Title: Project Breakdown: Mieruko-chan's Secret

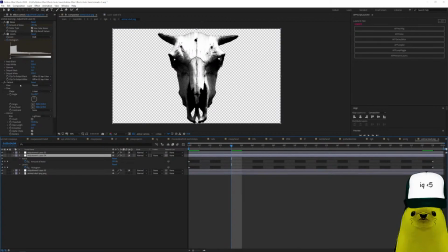1496s
Levels, noise levels, pixart, and more levels and tint. Okay, that's that's the thingy. We are in, I forgot, where are we?
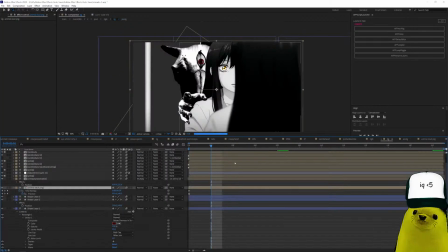1512s
Okay, here.
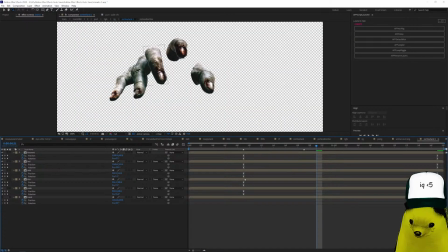1514s
And this hand, let me find the zombie hand, is for the same picture, you see? But I masked differently. I masked the lower hand, and I made two versions.
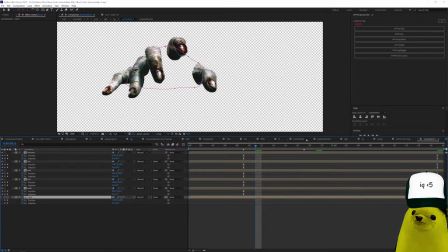1532s
One where there's this hand here, and one where there isn't one. And my name.
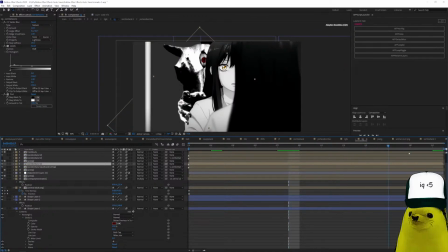1541s
And so, yeah, I just moved the hand to make it look like it's going to grab her. The background is just shape layers because I didn't want to paint over the ghost, so I just did that and then made it really dark so that you wouldn't see it.
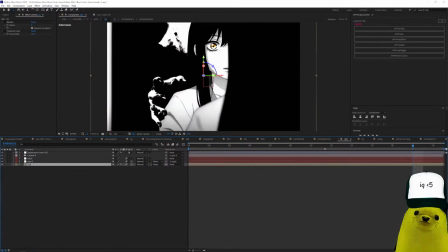1560s
You see?
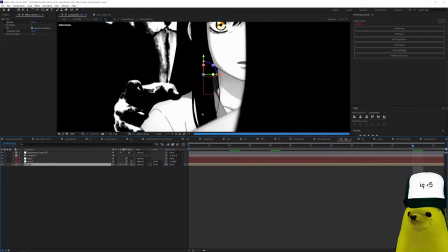1564s
Looks kind of creepy. Kind of. Alright, next. Next
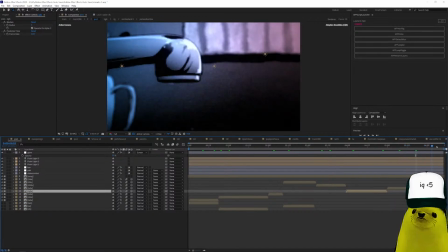1574s
is just anime. Then just anime again. Let's go to the third part.
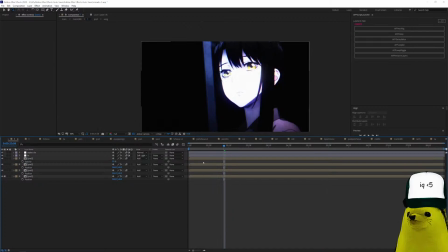1582s
And you can see here, third part. This was very simple. The same thing, same effects, same adjustment layer, same 4 compositions, the RGB and the coloring one.
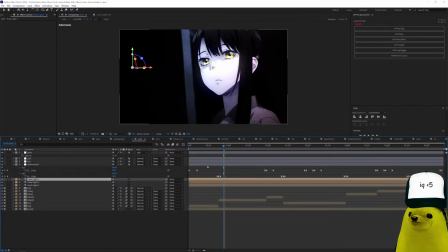1596s
We go inside, we have the same 3 lights, the same slider control, the same sounds. You just change the sound according to the song. Alright, and yeah, it's camera and it moves. And here I just kept the eye color, change the eye color.
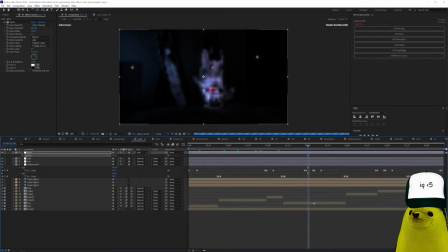1614s
This hand, alright, this hand.
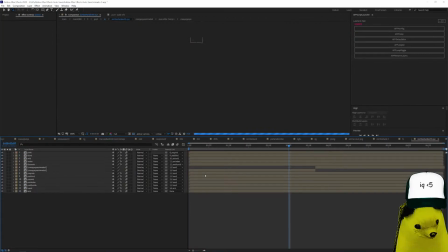1619s
This hand,
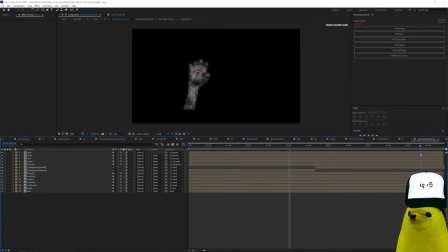1622s
kind of creepy, you see? Wee wee. Okay. Alright, it's not going to play. But alright. I added the eye that I overused throughout the video. Here it is.
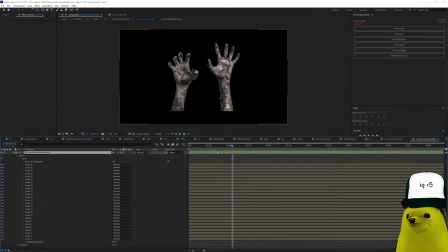1641s
And then this is from this one, from this PNG
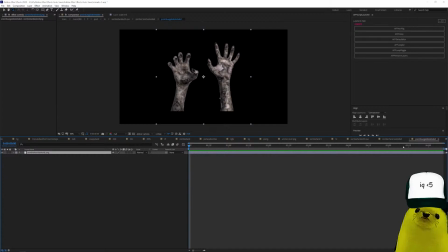1649s
that I downloaded from Google. And
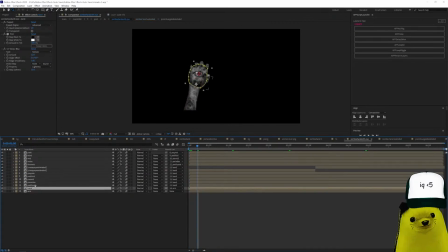1656s
yeah, just mask the arm, the hand, each finger, and then just make it move with puppet layer, with puppet tool, you know. Also I added CC vector blur.
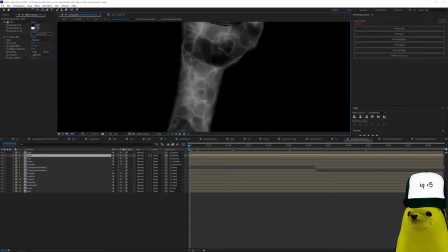1670s
So the CC vector blur adds this fluffy effect, you know, veiny, electrical, fluffy, I don't know.
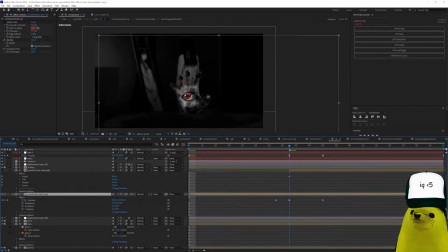1681s
And then I just move the hand up and down.
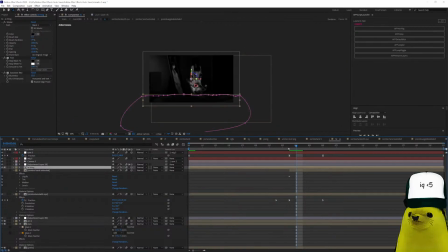1684s
Also I masked this part of the anime so that the hand will come from behind the bed. Ooh ooh ooh ooh ooh ooh. Okay. Next we are in pre.
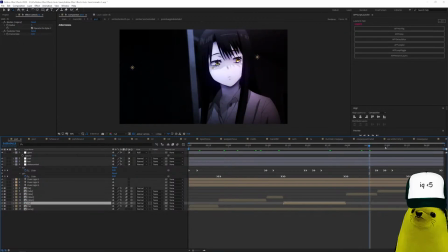1704s
Next, just anime. Kept the eye colors. Then just anime.
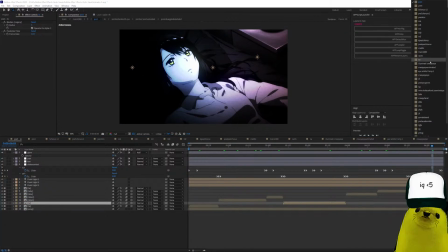1712s
Then anime, kept the eye colors. Okay, next part. Part numafia.
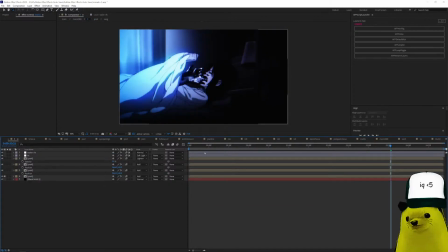1720s
Okay. Same thing. You can see here. This part, same thing.
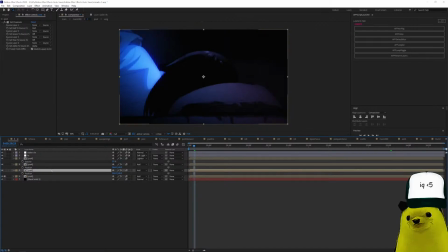1725s
The 4 compositions, RGB, coloring, the same effects.
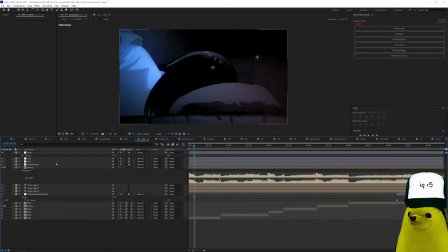1731s
And then we go here. 3 lights, same sounds, toon, glow, slider control. Alright, here, just anime. Here is just anime.